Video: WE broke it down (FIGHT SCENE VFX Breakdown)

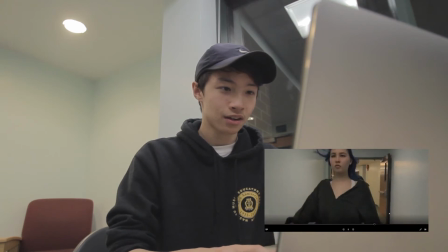4:24 So we have Jojo getting ready to fight Emi. As you can see, this is mirrored.
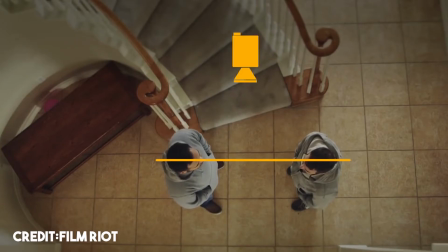4:33 Because if you don't know what the 180 degree rule, it's basically if you have two subjects, the camera is on one side of them.
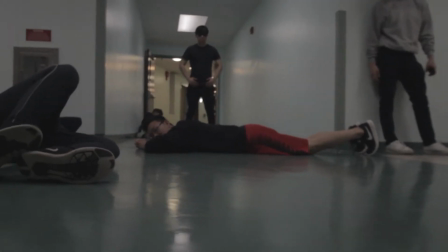4:40 And in the corner, Alvin, our fight choreographer, is still standing.
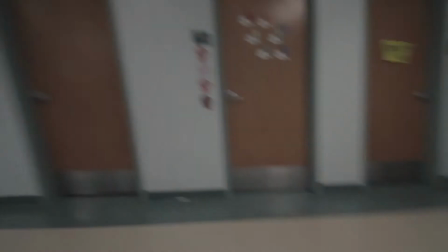4:45 Whenever we were filming these scenes, everyone would just stand around the corner. Everyone would just wait to come in.
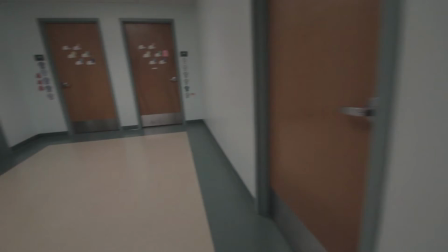4:50 So they're all standing around the corner, waiting to do their scene. But sometimes occasionally a person would pop in and out.
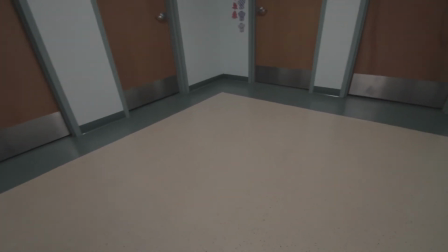4:56 All right ready and action
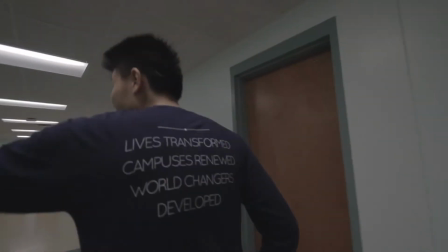5:01 Yo, what kind of kick do you like?
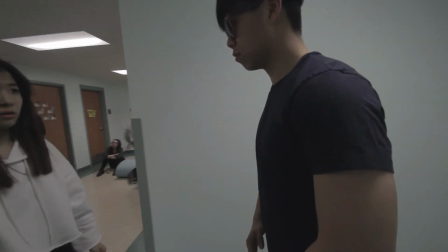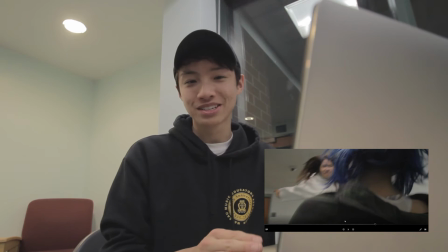5:11 So this shot obviously Jojo did not jump on Richard's back Richard would have a really bad time waking up the next morning
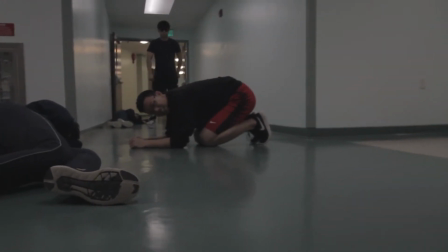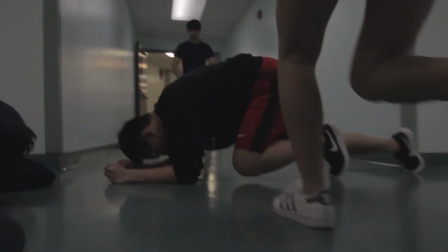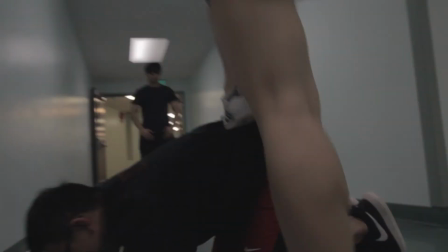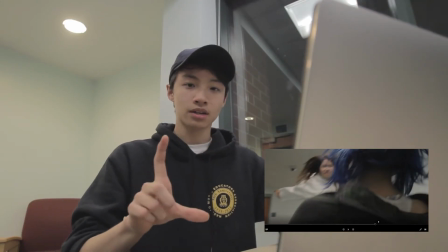5:36 What we did here was Jojo stepped on the recycling bin, she jumped, she kicked,
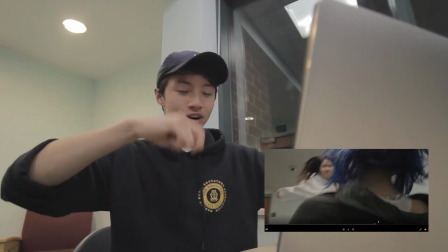5:42 Alvin had a back scratcher that hooked onto the recycling bin and the moment
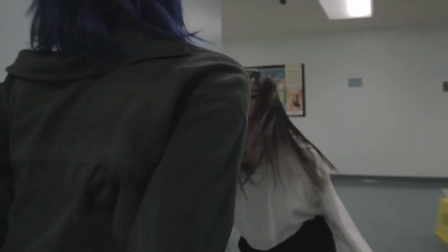5:50 she jumped off of it we timed it where the recycling bin would get pulled to the side so when she lands right here,
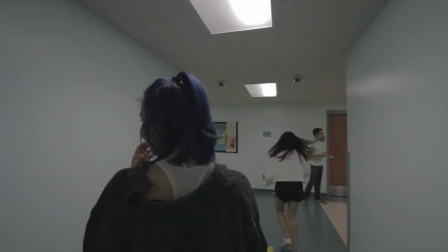5:58 you don't see the recycling bin anymore.
Fall back a little bit and then you hit her with the boom and then she like just...
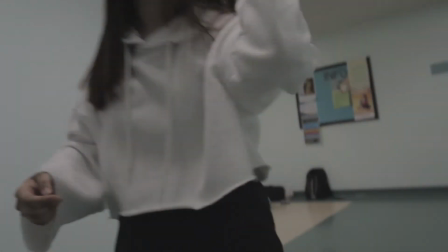6:06 Yeah, but the box is in there. I don't know if someone could just like, whoa, like move it to the side.
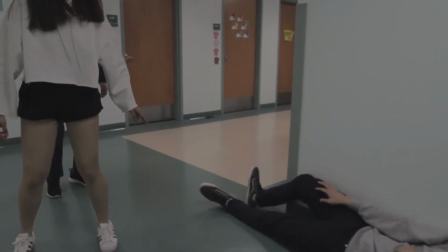6:15 Oh my god, someone's phone just got loud. Yeah. Push it that way. Push it that way so you can't see it anymore.
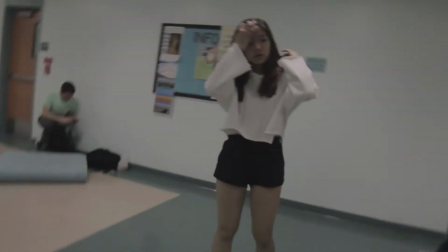6:22 And then I'll try to get on this side so like Alvin will quickly get out of the way and And then I'll be over here and then I can film the rest of that.
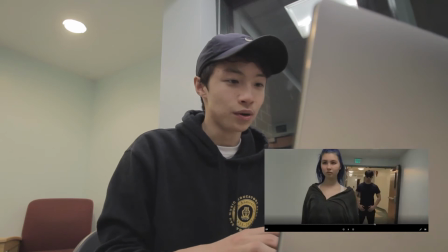6:28 Right here we try to do a light flickering effect.
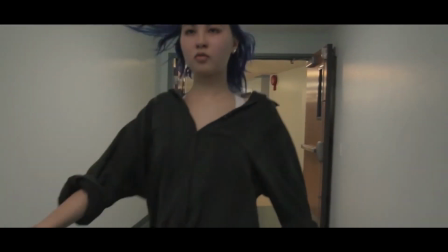6:33 Because of the fact that our two actors had to leave at that time so they couldn't be
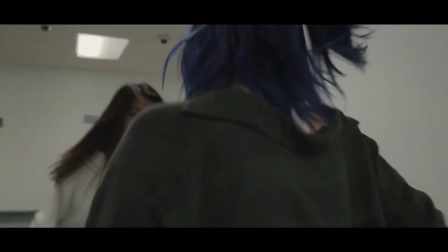6:38 there for that day and the dorm closes the lights at a certain time.
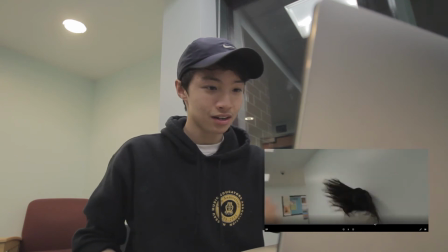6:43 So lights out, Jojo gets kicked in the wall, lights back on.
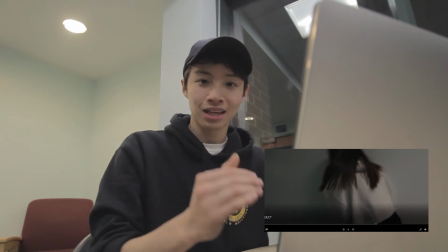6:49 And that way it'll kind of hide the fact that the lighting has changed a little bit.
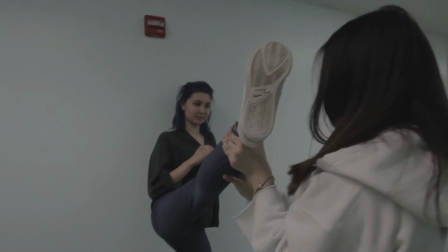6:53 All right, right over here, this was all filmed the day after.
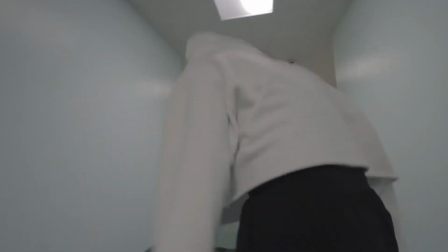6:59 We just asked all the actors to come in, bring the same clothes, and redo the scene again.
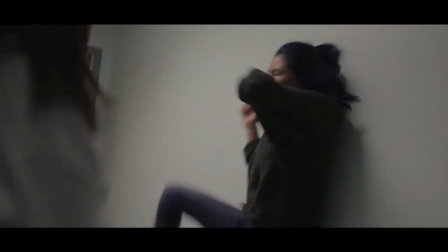7:05 And this whole fight scene choreo took about two hours the next day for a 10-second clip.
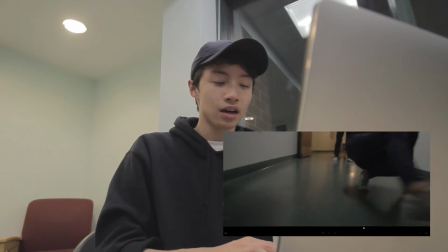7:10 It all paid off in the end because it looks really cool. And as you can see in the background, that is not Noah.
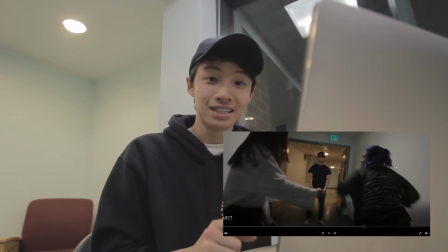7:18 That is Alvin. Noah couldn't make it for this thing in time. so we had to dress up Alvin as Noah.
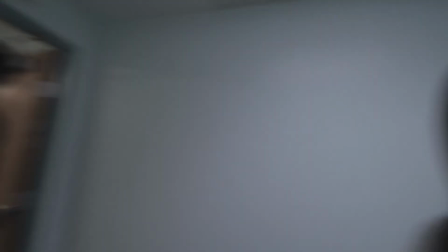7:24 We put sunglasses on Alvin and he kind of like made his hair a little bit more like Noah's but
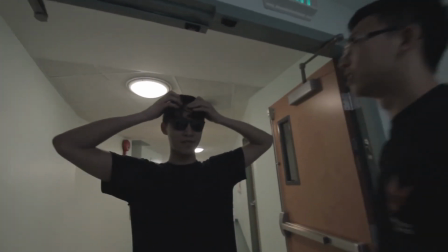7:30 seals the deal because of the fact that it's really fast and also nobody can tell. And right here at the drop there was also the memory foam mattress right there.
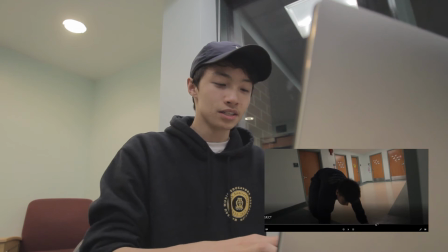7:46 I was stepping on it as I was recording. Okay, so right here, we filmed the scene where Justin gets back up.
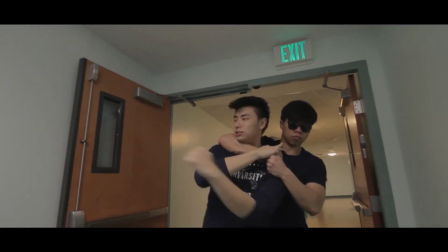7:54 So this took several takes, but I thought it was really funny if Noah would be like this invincible guy who,
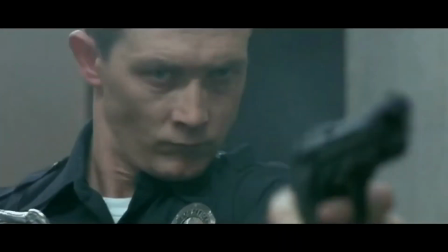8:01 after like taking all these hits, you know, like nothing would happen to him, like Terminator 2 kind of style.
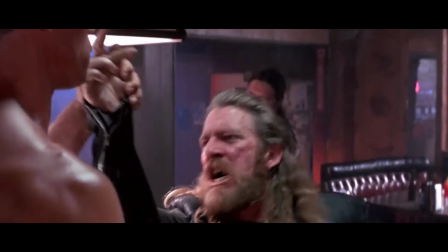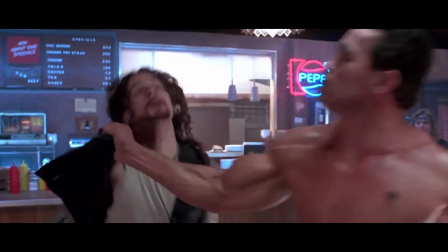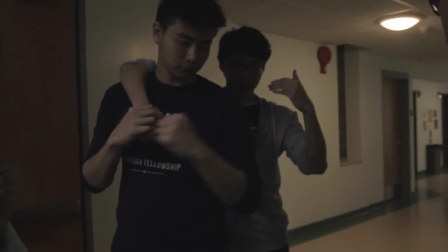8:17 So I'm taking your place like here. So it's like, okay, go. And then go around.
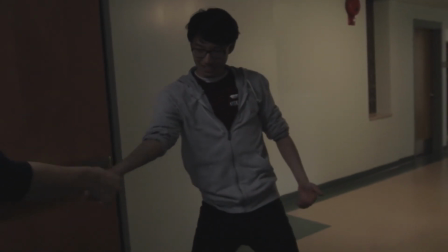8:25 At the base, he does groin kick.